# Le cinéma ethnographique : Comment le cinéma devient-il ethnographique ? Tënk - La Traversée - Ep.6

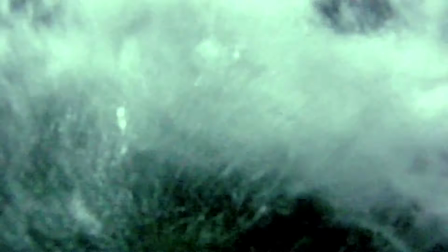[8:22]
En 2013, Lucien Castan-Taylor réalise avec Verena Paravel le film Léviathan.
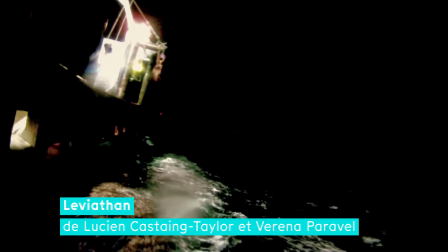[8:29]
Entièrement tourné sur un bateau de pêche en haute mer, il se rapproche en cela des thématiques emblématiques du cinéma ethnographique.
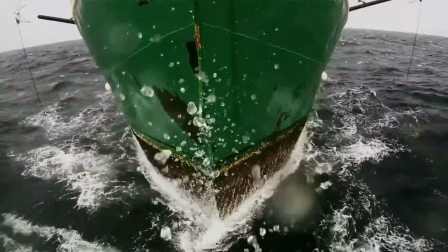[8:38]
Le film a été réalisé grâce à une dizaine de GoPro fixées à la coque du bateau,
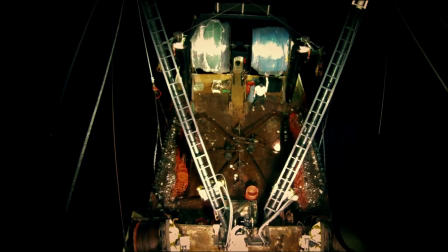[8:43]
aux cordes, aux mâts ou au corps des pêcheurs.
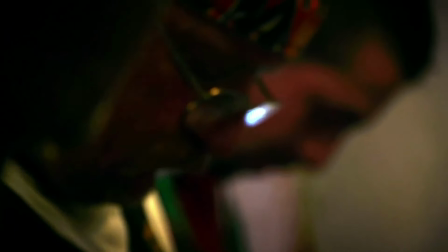[8:49]
Une manière de les impliquer dans une forme d'anthropologie partagée, selon l'expression de Jean Rouch.
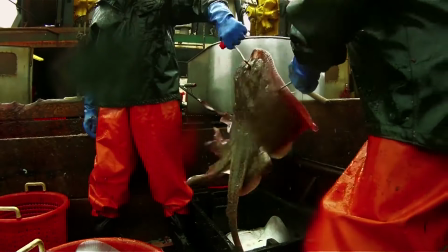[8:56]
Le film cherche ainsi à adopter les points de vue humains et non humains et restitue
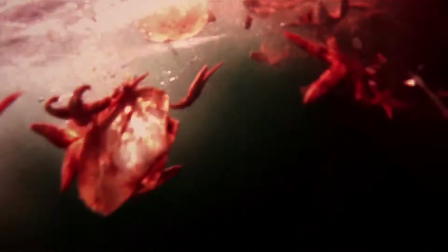[9:01]
de manière extrêmement physique le mélange de beauté et d'horreur des campagnes de pêche.
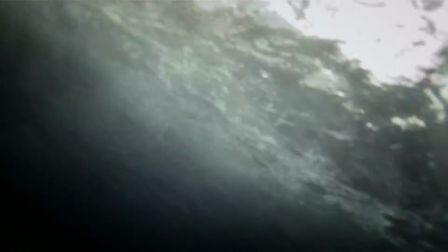[9:08]
Le cinéma ethnographique est une forme qui ne rentre dans aucun cadre ni aucune définition stricte.
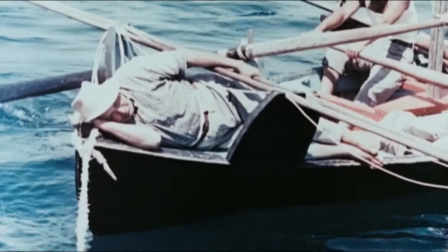[9:14]
Tout comme la discipline dont il tire son nom, il s'intéresse aux pratiques des sociétés humaines.
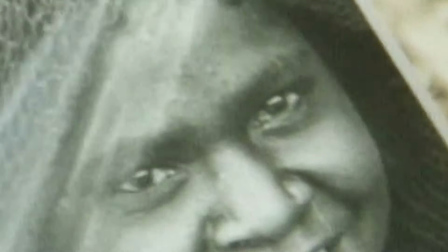[9:21]
À l'image du cinéma documentaire, il soulève cette question centrale.
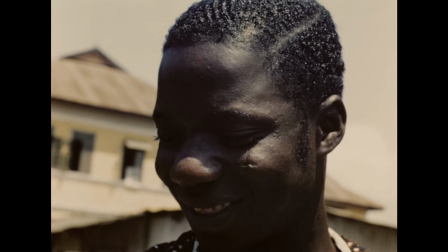[9:26]
Un film est-il simplement l'enregistrement objectif du réel, ou est-il la trace d'un regard posé sur le monde ?